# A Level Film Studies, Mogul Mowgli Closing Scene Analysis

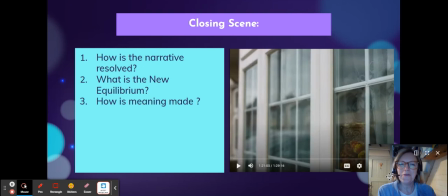[0:00]
Hello, muffins. Welcome to my last video of today, which is a scene analysis of the closing scene of Mogul Mowgli. So, in terms of narrative, the closing scene is our opportunity to discuss the new equilibrium,
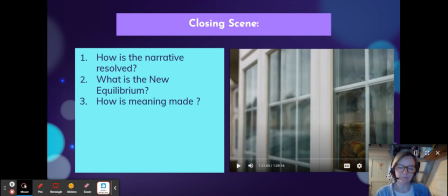[0:17]
the resolution, and of course, the director's message. All of those things can't really be separated from ideology. This idea that we have the final message of the film,
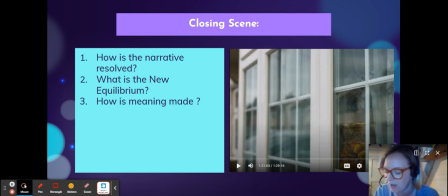[0:32]
what the audience are going to leave the cinema thinking of, the final images of the film are really, really important in terms of identifying and unpacking what the director wants us to think, wants us to feel about the whole experience of the film.
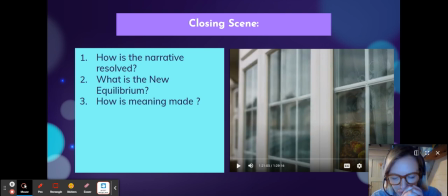[0:49]
One of my students came up with this idea that this film, he argued, followed like the 5 stages of grief in terms of its narrative structure, and I think it's acceptance, which is the last stage. And I think that actually really works for this particular film.
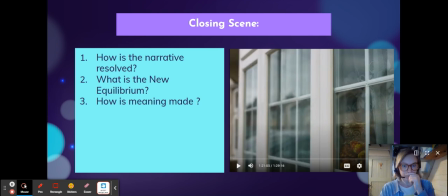[1:08]
So I'm going to put this onto big screen, press play in a second, so we can start to do a little stop-start analysis of the final scene. But before I do that, I just want to draw your attention to the opening shot, the establishing shot of this scene.
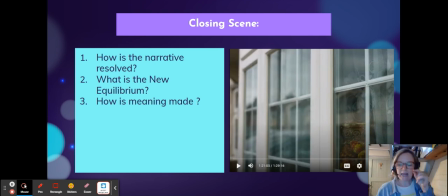[1:26]
So no establishing shot of the house. So it's not using a classicism sort of technique. We're going to the shot of the window. And right there we have that headdress that belongs to the figure of Toba Tek Singh.
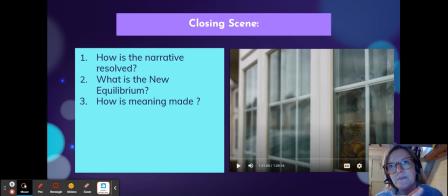[1:42]
And it's kind of there, I think, to me, it's connoting this idea that Toba Tek Singh was this kind of a symbol of a few things, a symbol of fear. It was always quite a threatening symbol when it would appear in the film,
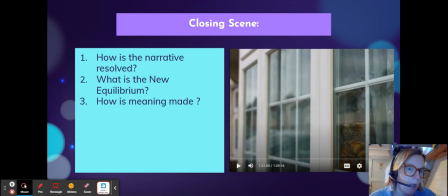[1:58]
but also in a way kind of symbolizes home and heritage as well. Um, and what we've got now, it's in his parents' home, but it's not that fear. It's not a threat to him anymore.
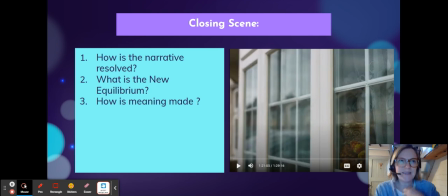[2:18]
It's still there, but the acceptance part is now, it's sort of like, it's still like, if Toba Tek Singh is this symbol of like fear and potentially the trauma of his father, then we've got this idea that it still exist.
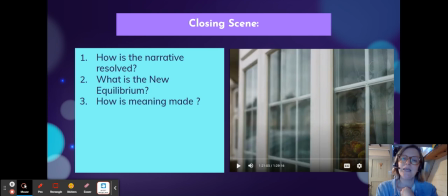[2:34]
It is still there in Z, but it is not in the forefront. It is not as threatening. It is in the corner of the frame of his life.
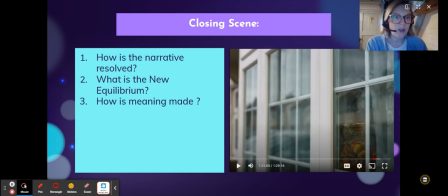[2:49]
And so Toba Tek Singh, alternative connotation. Let me just move my face up there so you can see it better. Ooh, there it is. The other connotation is that it's about like home and acceptance, and I think that's another thing that it could connote here.
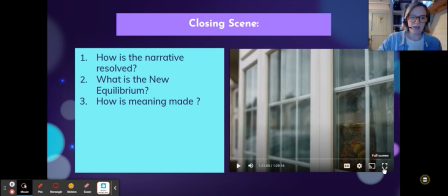[3:06]
Okay, so let me make it a big screen so we can talk through the scene.
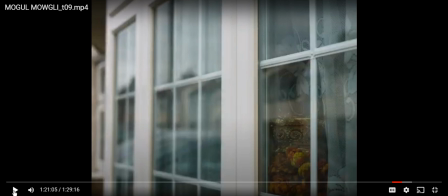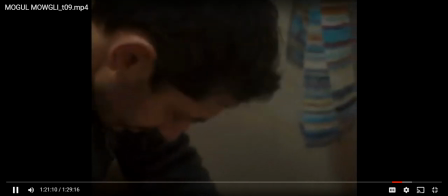[3:15]
No big soundtrack to our emotional response. It's very naturalistic. So naturalistic.
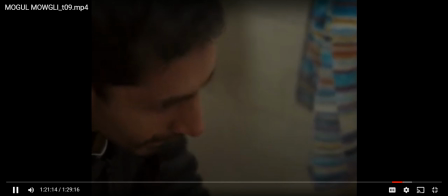[3:22]
Dead on the toilet.
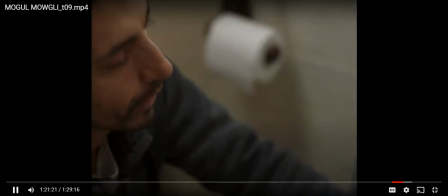[3:28]
Believe me, going to the toilet after an operation, yikes.
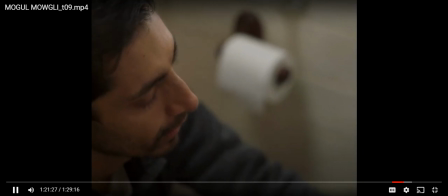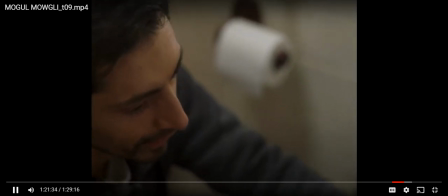[3:39] Yeah. ठीक हो? No, I'm alright. It's just the infusion fucks up your guts, man.
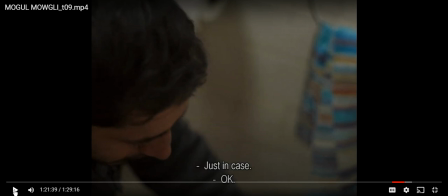[3:45] हाँ एडजस्ट किया हाँ Okay.
जरूरत है We've still got that high angle shot that makes him look kind of like small and victimized. This is an echo to a scene earlier where his father tries to help him shower and he kicks him out.
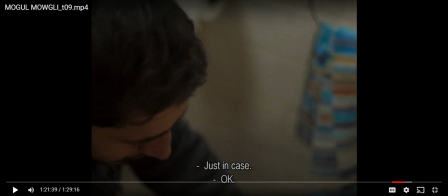[4:01]
And he says, "Get out of here, I don't want to see you." So now we're in this kind of much more harmonious, a proper new equilibrium here between the two.
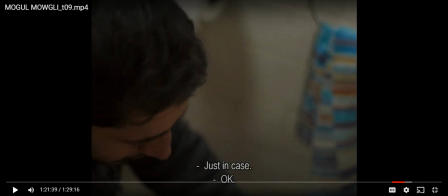[4:10]
This mutual shared trauma that they have has bonded them.
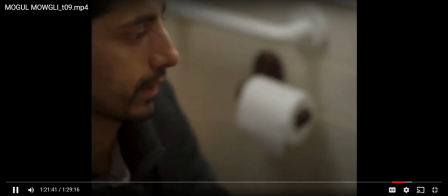[4:17]
He accepts his father's help. He accepts that his father's there.
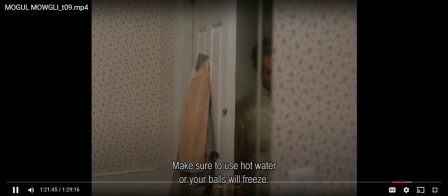[4:22] Feeling better though. अब एक गर्म पानी इस्तेमाल करना वरना टट्टे जम जाएंगे
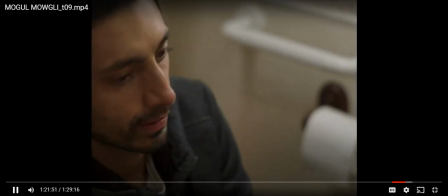Abu, can you change the channel or just turn this off? नासरा वॉल्यूम कम करना प्लीज
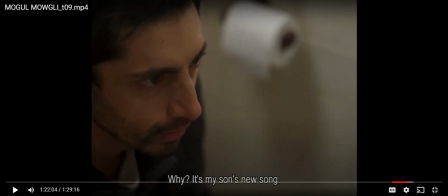[4:42]
I love that. She's so proud of him. Oh, why is she off screen here? I would love to see her here, but this, the father-son message is the way that the director is choosing to end this.
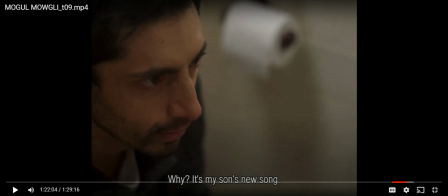[4:57]
The mother is off screen, but she is the voice of pride, and this is Zed's. He's accepted like his father and his mother's like faults and failings and his own, but now in this final moment,
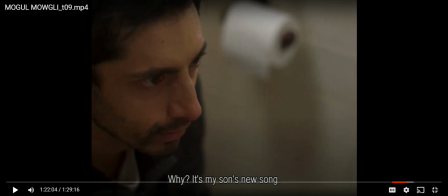[5:13]
he's kind of accepting this legacy that he handed to RPG. The song that he wrote symbolizes his legacy that he's handed to RPG.
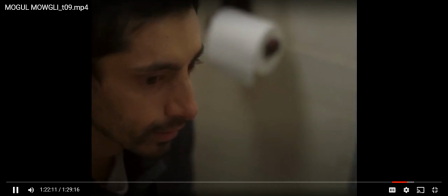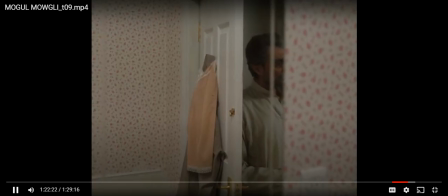I like your version better.
I really like the mise en scène here. They've really captured the parents' house here, all the little sort of like,
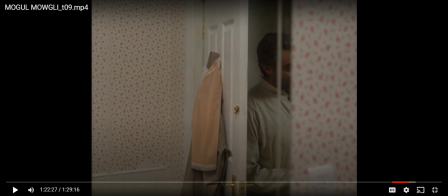[6:02]
mum, grandma kind of like aesthetic here that we have in the bathroom with the wallpaper and, the little things like the dressing gown and things on the back of the door. It's really, it feels really real to me. And this moment coming up between father and son is so beautiful.
Thank you.
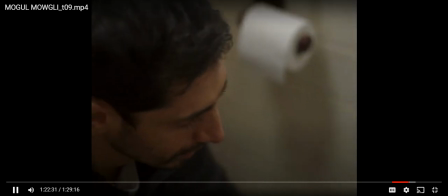[6:22]
Shallow focus here, tight focus on his response, his reaction.
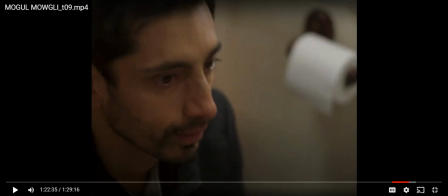[6:27]
We looking down at him, really now the audience are taking on a paternal fatherly role, looking down on Zed.
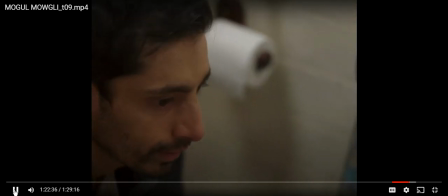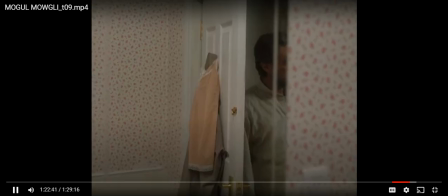That's not your out time. Better? No.
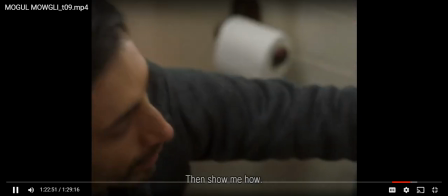[6:53] मैंने तो सिखाना यार. Double tick, sing. कुछ कहा? यार जोश से यार आवाज नहीं आ रही.
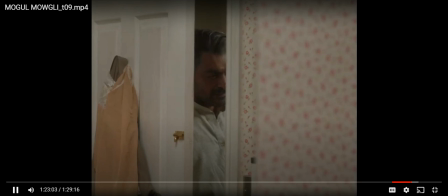[7:04] Double tick, sing. Double tick, sing. Come in and move.
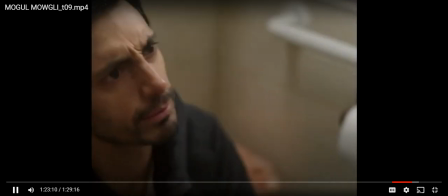[7:11] Double tick, sing. You're getting tennis shows, huh? Double tick, Sing.
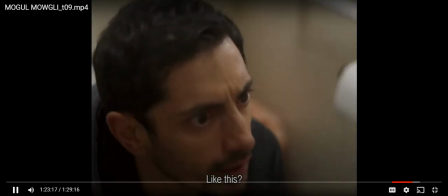[7:17] now you get your own one. Double tick, sing. ऐसे करते हैं. Go there. Double tick, sing.
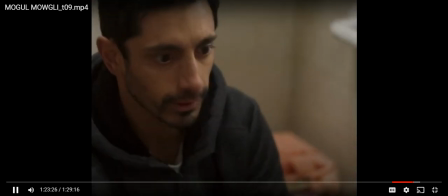[7:26] Double tick, sing. Double tick, sing. Wait.
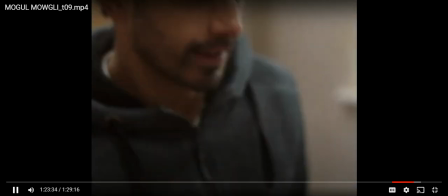[7:34] Ah. Double tick, Sing. Double tick, sing.
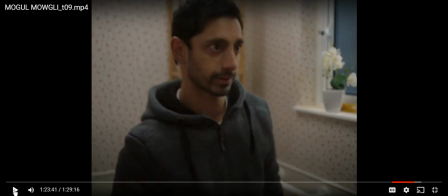[7:42] Double tick, sing.
So sorry, I've got to pause it there. But this is this is another moment of catharsis for the two of them. They're, Topatek Singh is the fear, is the trauma. They're not afraid of it anymore. They're embracing that trauma as part of,
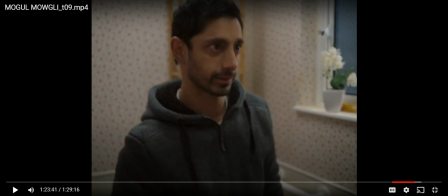[8:01]
Zed's kind of like accepting it, embracing it, using it to be part of his identity. And, the legacy is to pass on that legacy, but now it's without fear. That's the thing, isn't it?